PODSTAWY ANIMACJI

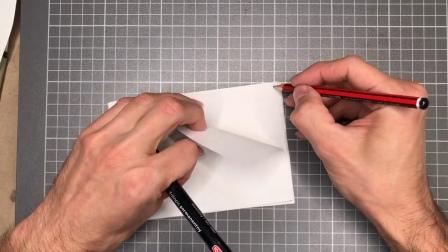[36:42]
1, 2, 3,
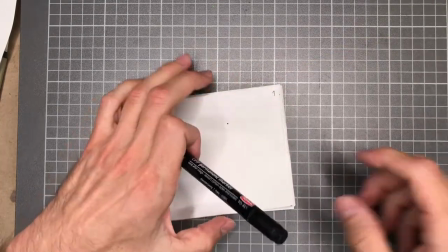[36:50]
4 i tak dalej. Na pierwszej klatce narysujcie sobie
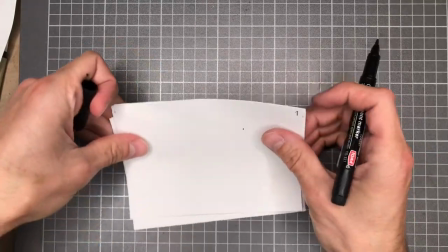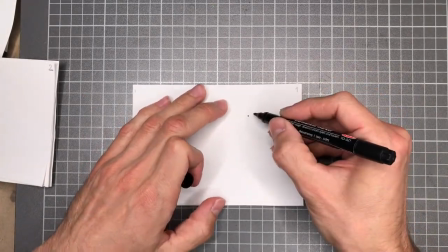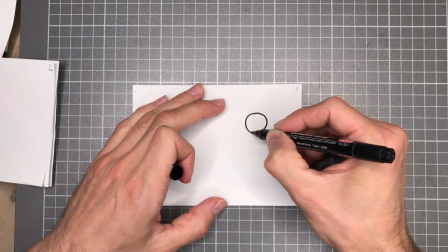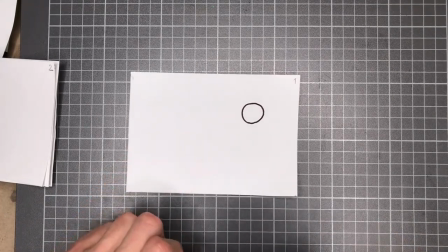[37:09]
kulkę, kółko, okrąg.
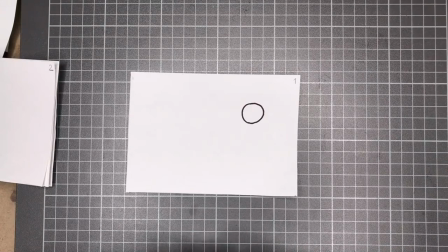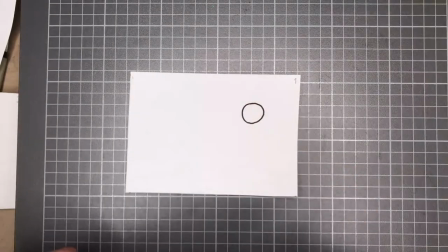[37:18]
Teraz użyjemy drugiej karteczki.
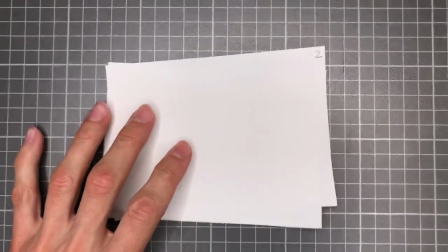[37:21]
Możecie rysować cienkopisem lub markerem, bo wtedy po prostu bardziej będzie prześwitywało to, co pod spodem.
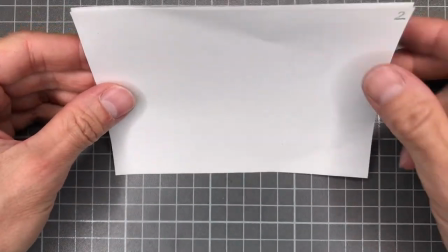[37:28]
Normalnie używa się stołu podświetlonego, który też łatwo zrobić, bo możecie użyć nawet okna i położyć sobie Waszą kartkę na oknie,
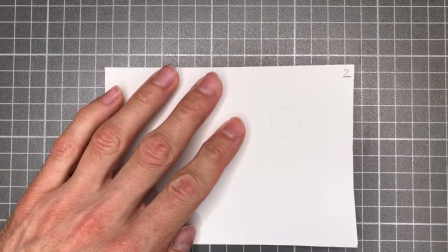[37:36]
na szybie w ciągu dnia i przez szybę przeświecające światło da Wam jeszcze ładniejszy,
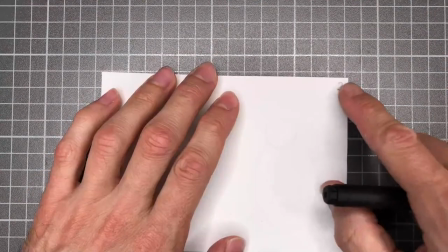[37:42]
jeszcze wyraźniejszy kształt. Możecie też zrobić sobie stół podświetlany, wykorzystując kawałek szyby i lampkę pod spodem.
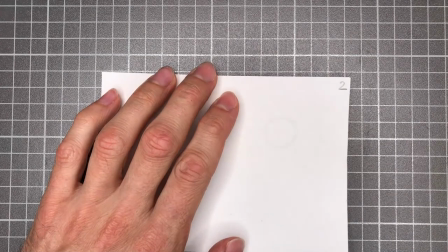[37:49]
Tak więc metody są różne.
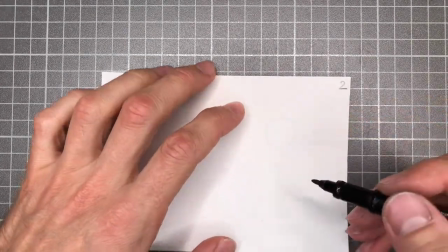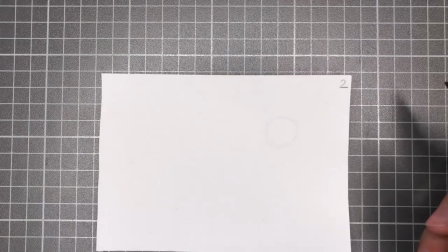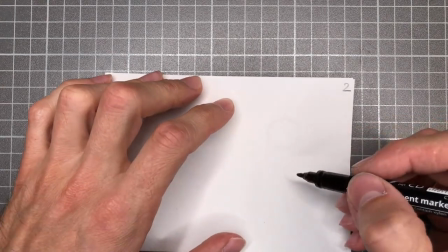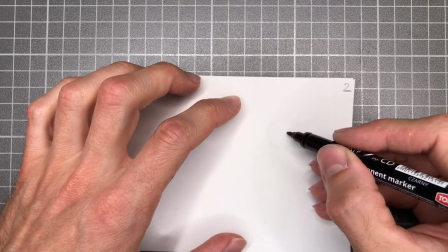[38:09]
Na kolejnej kartce narysujemy sobie naszą kulkę trochę niżej i nieco rozciągniętą.
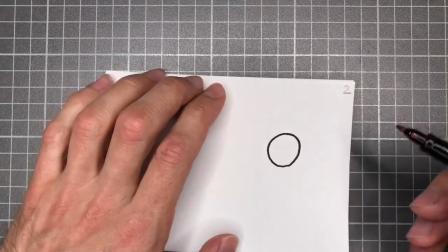[38:17]
Nieco rozciągnijcie ją w dół, tak żeby przybrała formę lekkiej elipsy.
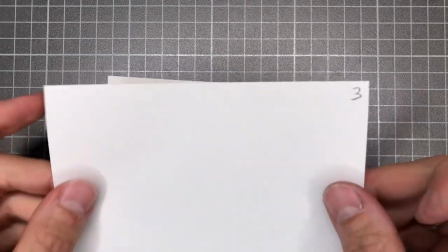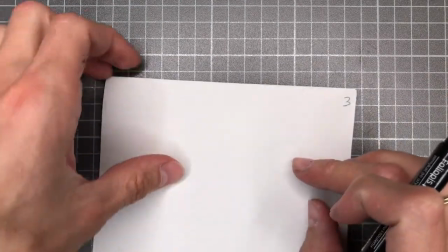[38:28]
Połóżcie sobie kolejną karteczkę.
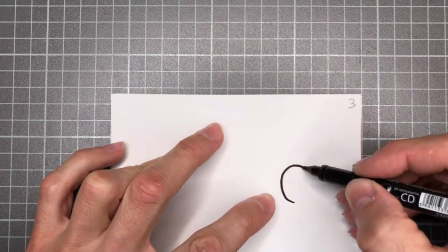[38:35]
Narysujcie znacznie już teraz niżej i jeszcze bardziej rozciągniętą do elipsy kulkę.
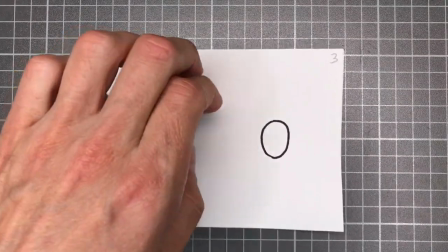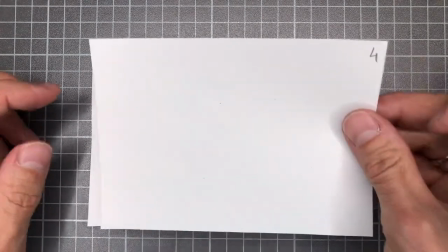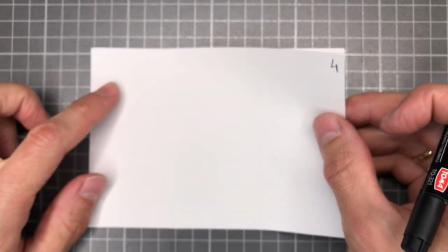[38:51]
Nie stosujemy tutaj klatek kluczowych, rysujemy klatka po klatce. To jest ta druga metoda animowania.
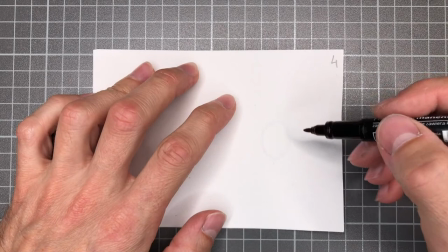[38:58]
Jak się domyślacie, metodę klatek kluczowych też moglibyśmy wykorzystać.
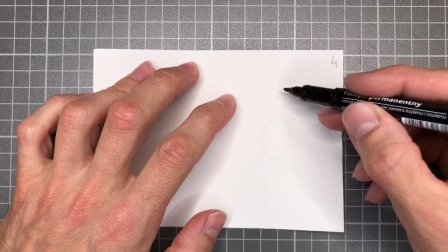[39:02]
Wtedy narysowalibyśmy na przykład kulkę w pozycji najwyższej i w pozycji, której jest rozpłaszczona na powierzchni stołu.
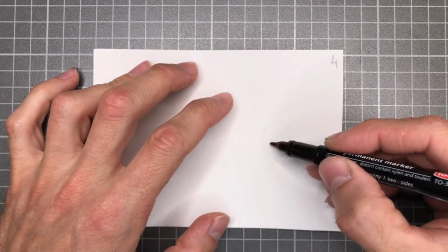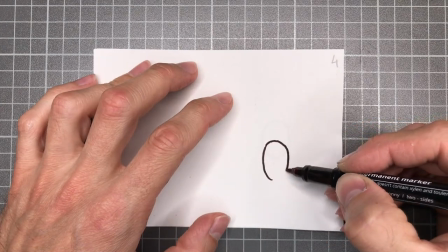[39:16]
Zwiększcie teraz jeszcze bardziej odległość, możecie jeszcze trochę bardziej rozciągnąć kulkę do elipsy.
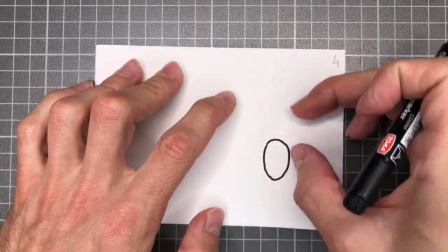[39:23]
Zwiększanie odległości pomiędzy kolejnymi klatkami będzie skutkowało szybszym ruchem.
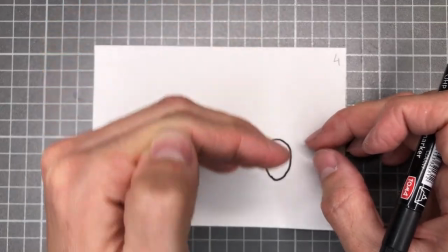[39:28]
Dostaniemy efekt odbijającej się kulki, która kiedy dochodzi do góry zwalnia,
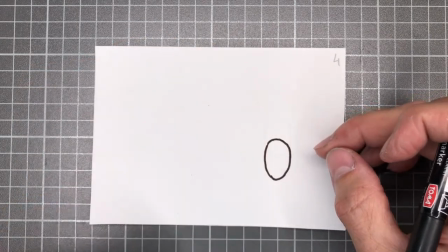[39:34]
po czym spada z przyspieszeniem i w ten sposób dostaniemy
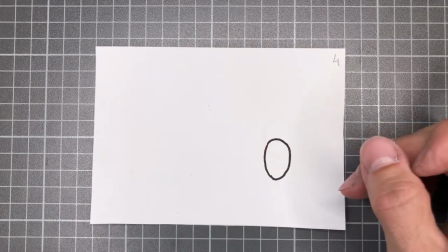[39:40]
kolejny ważny element ruchu, jedną z 12 zasad animacji, czyli
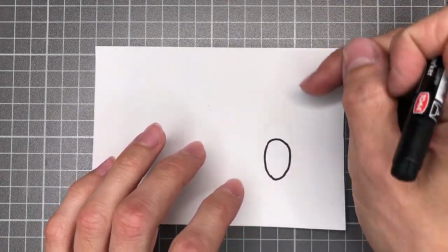[39:47]
zmiękczenie, spowolnienie ruchu i przyspieszenie tego ruchu.
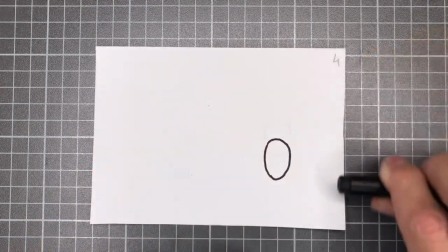[39:50]
Gdyby kulka skakała zupełnie tak mechanicznie, tam w górę i w dół, nie byłoby wtedy wrażenia grawitacji, nie byłoby wrażenia zwolnienia jej ruchu.
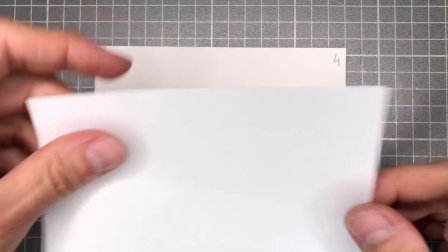[39:58]
A nam chodzi właśnie o to wrażenie. Przyjmiemy, że dół naszej kartki, czy prawie sam dół, jest
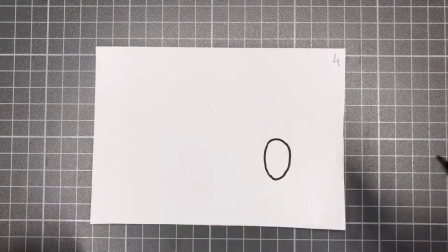[40:05]
jest powierzchnią stołu lub ziemią, na której kulka będzie się odbijać.
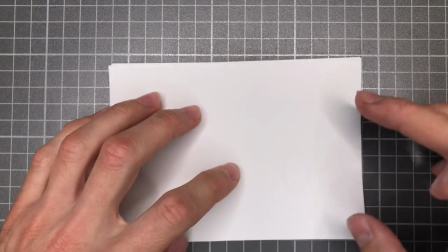[40:12]
Za każdym razem upewnijcie się, że dokładnie do równej krawędzi złożyliście swoje kartki.
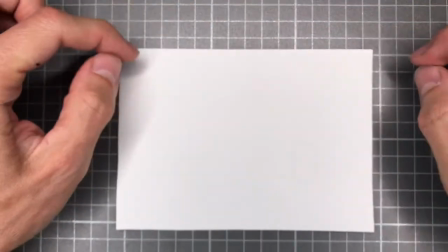[40:18]
Animatorzy wykorzystują do tego taką specjalną listwę z bolcami i podziurkowany papier.
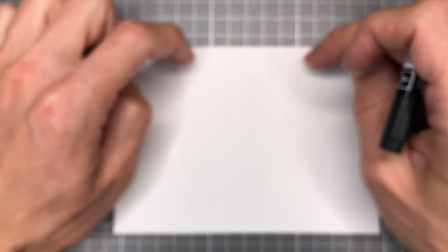[40:24]
Tak naprawdę jest to bardzo łatwe do zrobienia. Możecie przy użyciu zwykłego dziurkacza do papieru, który tworzy dwa otwory, podziurkować sobie pliki kartek.
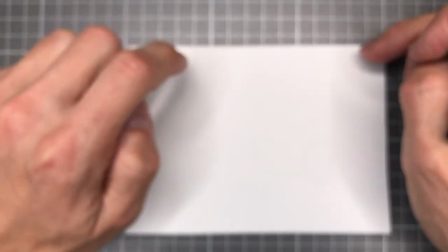[40:33]
Ja w ten sposób animowałem na papierach przez całe lata i zrobić prostą
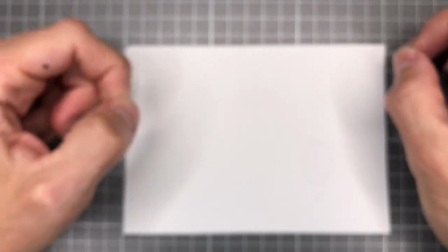[40:40]
listwę z dwoma przyklejonymi patyczkami, czy też jeżeli macie trochę więcej umiejętności technicznych,
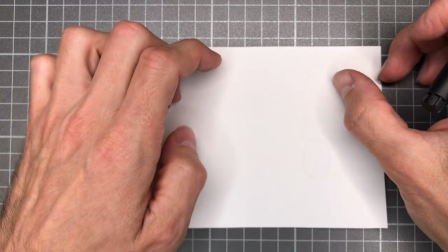[40:46]
można sobie po prostu dwa kołeczki meblowe przez jakąś listewkę przebić.